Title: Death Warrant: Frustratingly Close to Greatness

That was unexpectedly chilling and suspenseful. So we have the suspense, a sense of fear and vulnerability in the characters, a terrifying villain, and a jump scare. These four things stood out immediately as strengths in my opinion. But did this film use these strengths to its advantage?
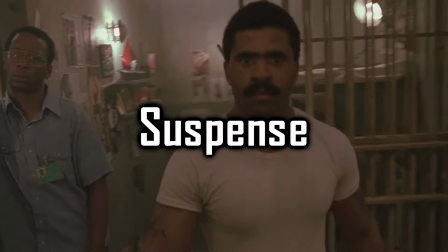(4:32)
Well let's find out. Let's start with suspense. Remember those eyeline matches or point of view shots as a whole?
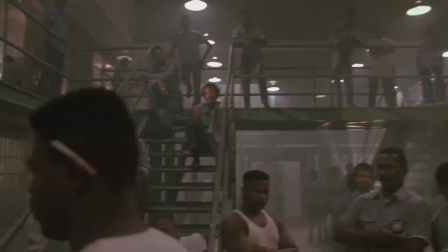(4:40)
There's quite a few. In crowded areas we don't know who's friend or foe. In dangerous battles we don't know what will pop out at us.
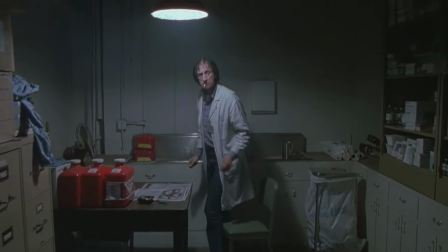(4:48)
Sometimes the point of view happens before the character we're viewing from is established, bringing some more uncertainty.
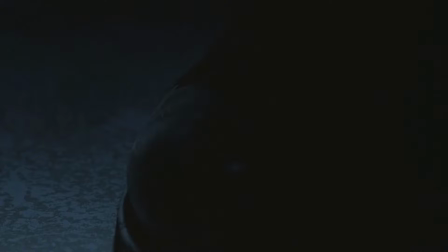(4:54)
The film makes good use of big close-ups on objects that can cause harm or any sense of danger.
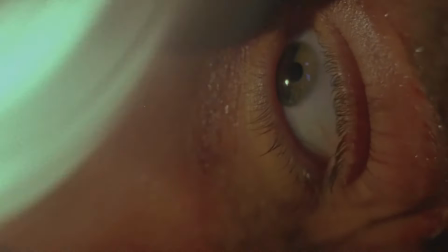(5:00)
Uncomfortable to look at in a way, a bit too close to the viewer. The film also uses tilted angles a lot in prison.
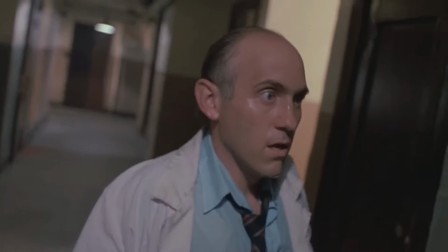(5:06)
It makes the environment uneasy. It's used more and more as the plot develops, the more you realize how messed up things really are in the prison.
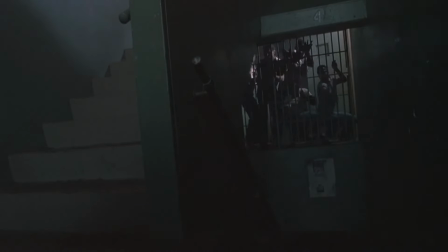(5:13)
So that's one good point used well. Next up, fear and vulnerability.
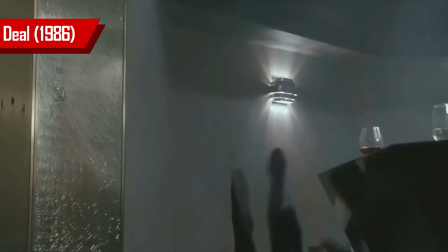(5:22)
The worst thing you can make an action hero become is too invincible. In this film Burke is cut up, stripped naked and locked up.
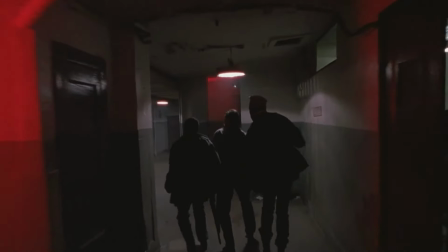(5:31)
Corridors and cells are too confined for Burke to make enough escapes or effective attacks.
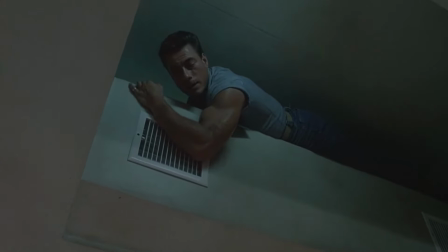(5:36)
During one time he made an escape from something he manages to cut himself, almost exposing him.
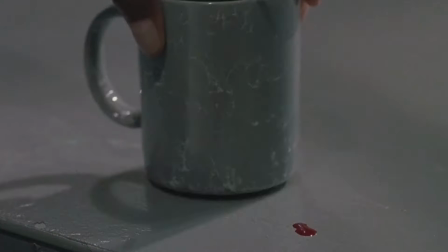(5:41)
So despite his acrobatic skills, it's never guaranteed that he's in the clear and he sure as hell couldn't have succeeded on his own.
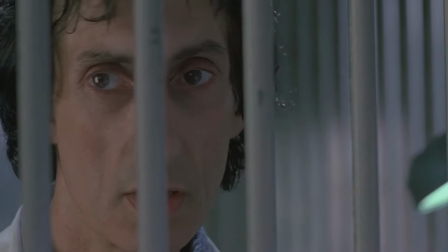(5:48)
Another character who shows a great sense of fear and vulnerability is Myerson.
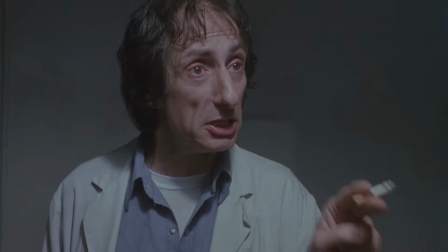(5:52)
He gets more nervous and agitated the more Burke pushes for information, de-stressing himself with a cigarette.
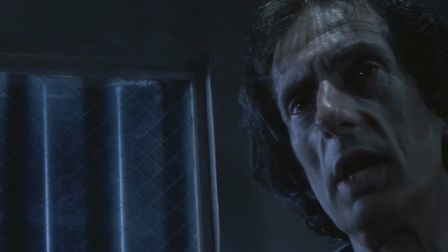(5:58)
Gets to breaking point when he knows he's about to die.
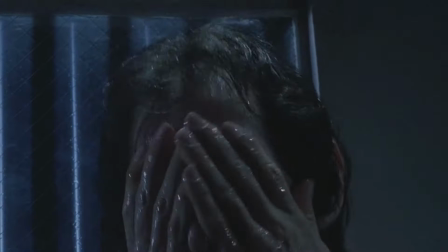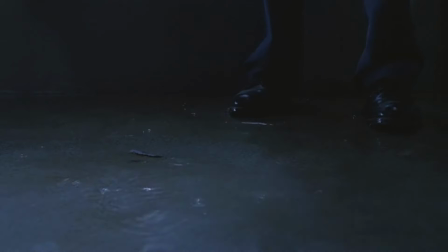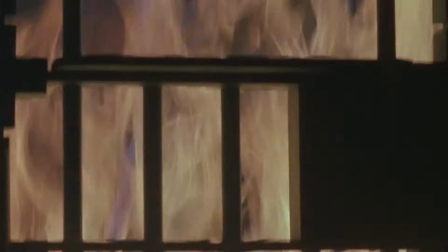(6:11) Help me! Help me! No! Help! Help!
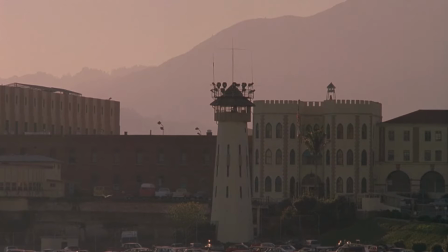(6:18) Help! Help! Help!
Well damn, the acting is pretty good in this film.
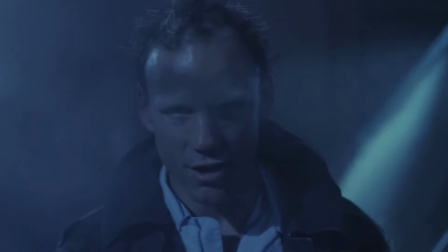(6:26)
Next, the villain.
Time to go to sleep and join your old partner.
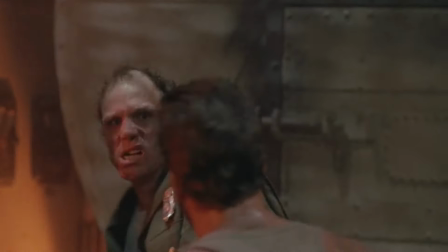(6:32)
Let's analyze the Sandman visually and physically. He's much taller than Burke.
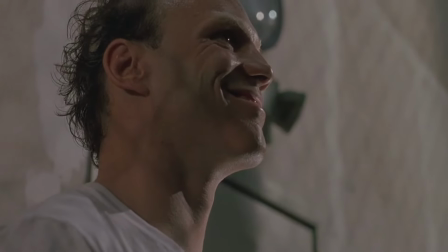(6:38)
His smile is wider than a normal one. That is a Joker smile.
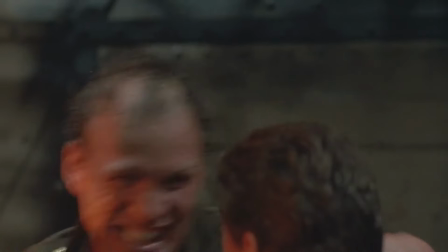(6:43)
His hair is scruffy to say the least, implying the further instability of the man.
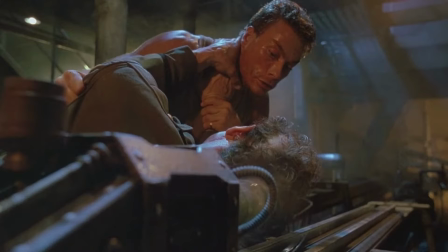(6:48)
This next part will be a bit hard to explain. There's something uncanny in the shape of his face.
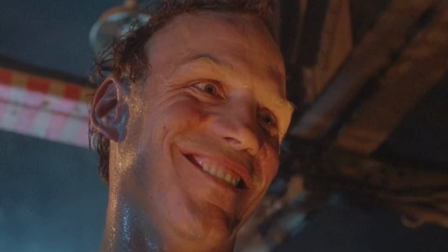(6:55)
Facial structure above the eyes, on the eyebrows, seems a bit extended out. It's like he's wearing a layer of someone else's skin. Looks too thick to be normal.
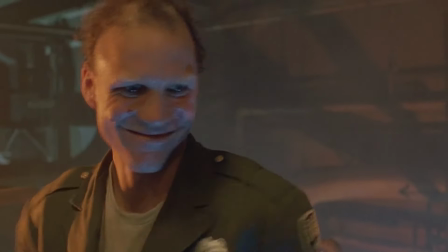(7:05)
Needless to say, the casting for the Sandman was perfect. You couldn't pick a better actor.
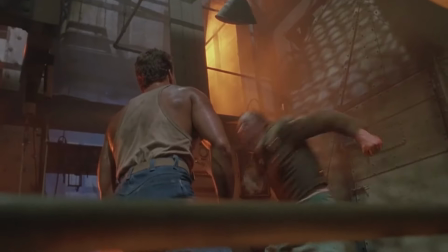(7:11)
The final fight is really good. It introduces another physical trait of the Sandman.
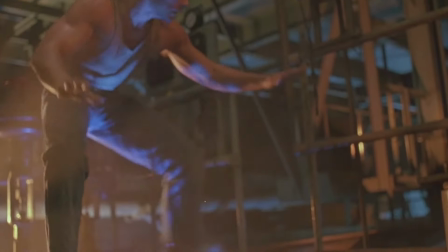(7:17)
Other than withstanding many bullets, he can also attack out of nowhere but disappear moments after.
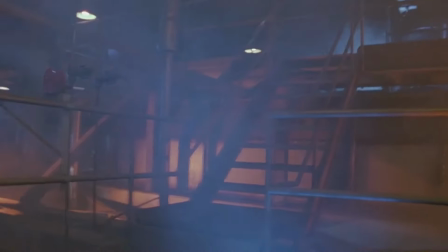(7:23)
Really slippery, so half the time we don't know where he's hiding.
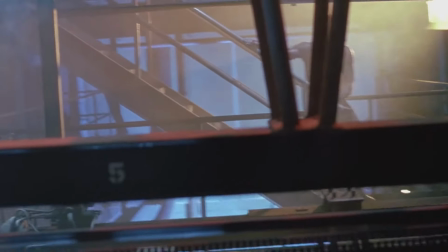(7:26)
Because of the film's good use of point of view shots, one can easily assume some of these shots from Burke from behind platforms, bombs,
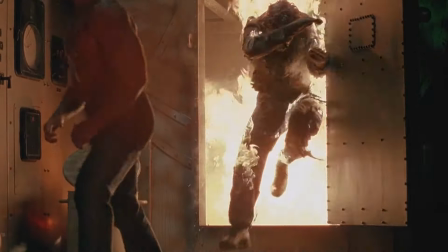(7:33)
rails and pipes are from the viewpoint of the Sandman himself. Even towards the end of the fight, he goes to insane lengths to demonstrate his near invincibility,
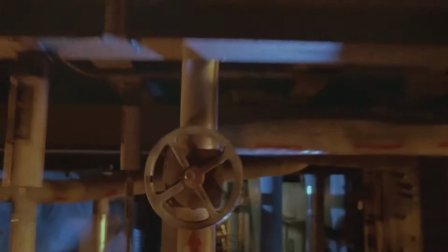(7:42)
like surviving being burnt alive and getting impaled in the back of the head and still talking.
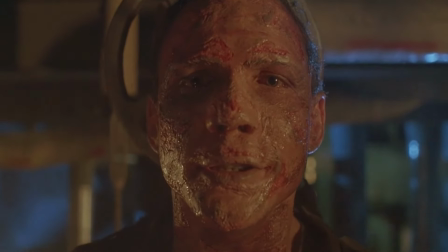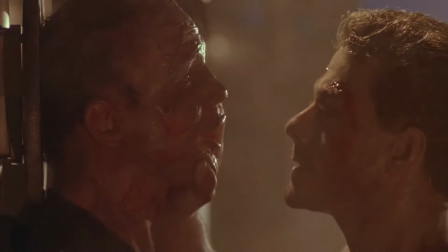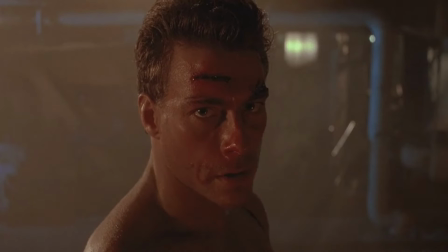(7:57)
It's actually a more fitting end than you think. All of the victims of the conspiracy had been spiked in the head.
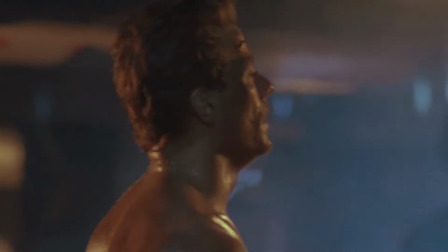(8:03)
Seems fitting that the bad guy goes the same way, someone who actually deserves it. Now here are the bad points. He is absurdly underdeveloped.